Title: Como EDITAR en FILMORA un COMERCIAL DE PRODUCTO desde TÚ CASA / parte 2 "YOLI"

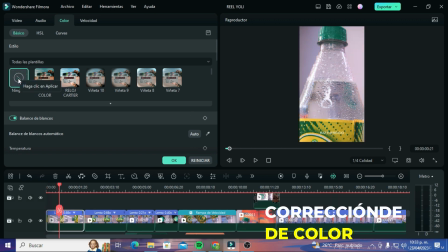Bueno, aquí no voy a dar ninguna Y así es como se ve el clip sin colorizar El clip crudo como sale de la cámara Y ya con nuestra edición queda de esta forma Cambia demasiado Lo vamos a hacer también con este
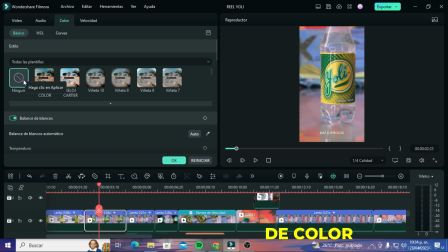clip para que noten la diferencia Aquí no tiene corrección de color Y cuando se la aplico cambia demasiado Ahora,
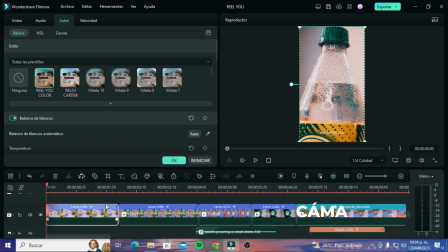lo que les decía con respecto a cómo grabar con respecto a sus fotogramas clave y la velocidad de obturación es decir, cómo aplicar la regla de los 180 grados pues bueno, ya que les enseñé qué es eso y cómo funciona esto en la edición sirve,
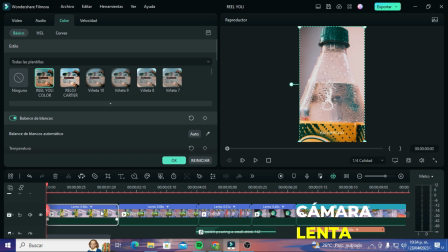pues por ejemplo tenemos estos clips que están grabados la mayoría en 60 fotogramas por segundo o algunos en 120 fotogramas por segundo en este caso me parece que este que es el primero está grabado en 60 fotogramas por
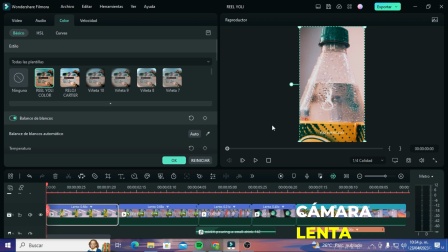segundo es decir que yo puse la velocidad de obturación en 1 sobre 120 ¿para qué? para que se viera la imagen fluida y yo poder hacer la cámara lenta debido a que grabé a esta cantidad de fotogramas que en
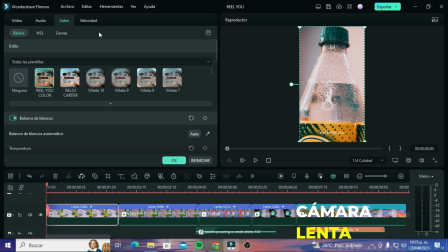este caso fue 60 me permite reducir la velocidad del video en este caso en 0.68 que es cámara lenta para que se vea más fluido Aquí por
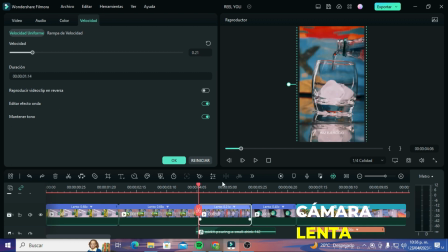ejemplo este clip está alentado a 0.21 Es decir que redujo demasiado la velocidad y se ve así Y ahora si le quito esto se ve así
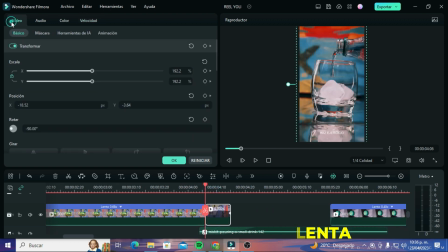Se ve más rápido también porque tiene unos fotogramas clave Que ahorita les voy a explicar que es eso y como funciona
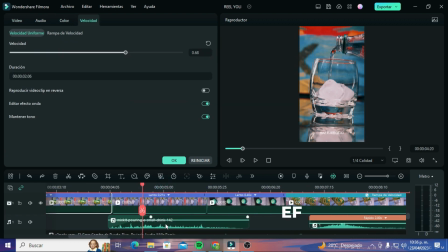Lo primero que percibimos es el movimiento del zoom in Y también el efecto de sonido del agua Este es un efecto de sonido
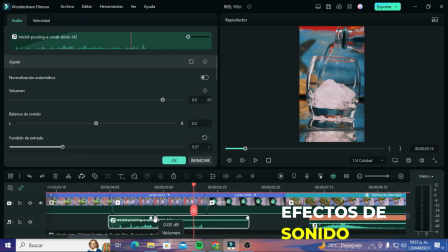que son muy importantes Si vas a hacer cualquier video Es muy importante no nada más poner música Sino también efectos de sonido Que hagan que la imagen sea más inmersiva Es decir, por ejemplo aquí Si yo dejara el video sin el efecto de sonido Y con la música,
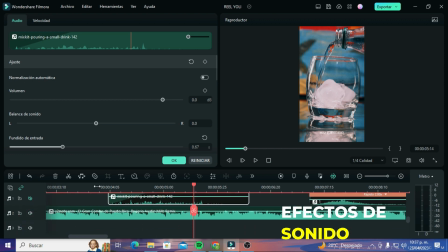se vería así
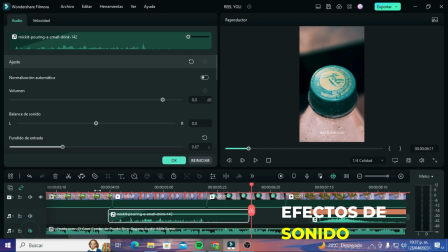Ahora si le pongo Solo El efecto de sonido Se ve así Ahora si le pongo los dos juntos Que es como queda mejor Y hace que el video de un plus Se ve así
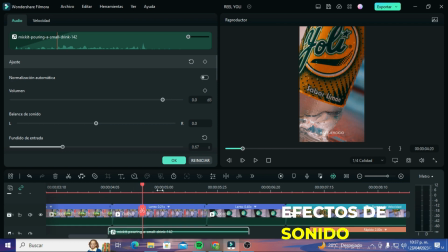Y es como es que debemos combinar A la hora de hacer cualquiera de nuestros videos En este caso este comercial de producto
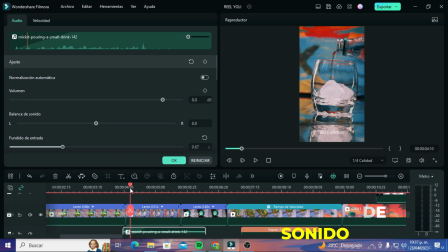Los efectos de sonido y la música Para darle un plus a nuestros videos Ahora vamos con el movimiento Que yo hice Porque aquí este movimiento Que ven
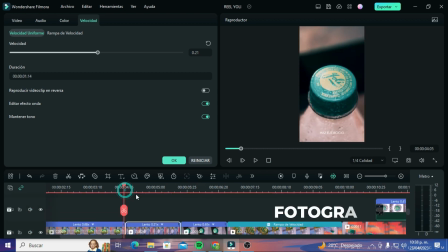Lo hice digitalmente Yo la cámara me parece que la tenía estática Y este movimiento Este zoom
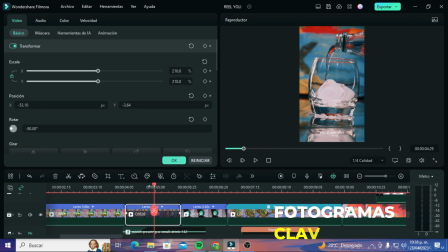Lo hice con estas herramientas Que tenemos aquí Estos rombitos que se le llaman Fotogramas claves Aquí podemos ver que tenemos uno Que es este Los fotogramas clave funcionan básicamente Yéndonos a la parte de video En el
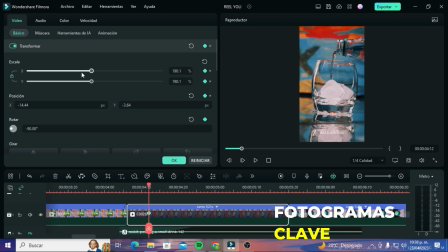apartado de transformar Si nosotros modificamos cualquiera de estos valores Ya sea la escala en X, en Y, la posición, la rotación O lo giramos Si le damos a este rombito
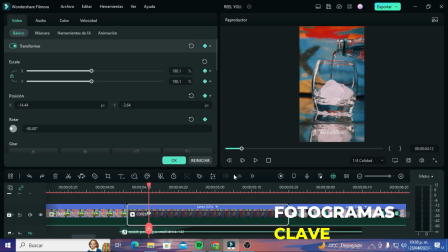Agregamos un fotograma clave Todo lo que movamos ahí Se queda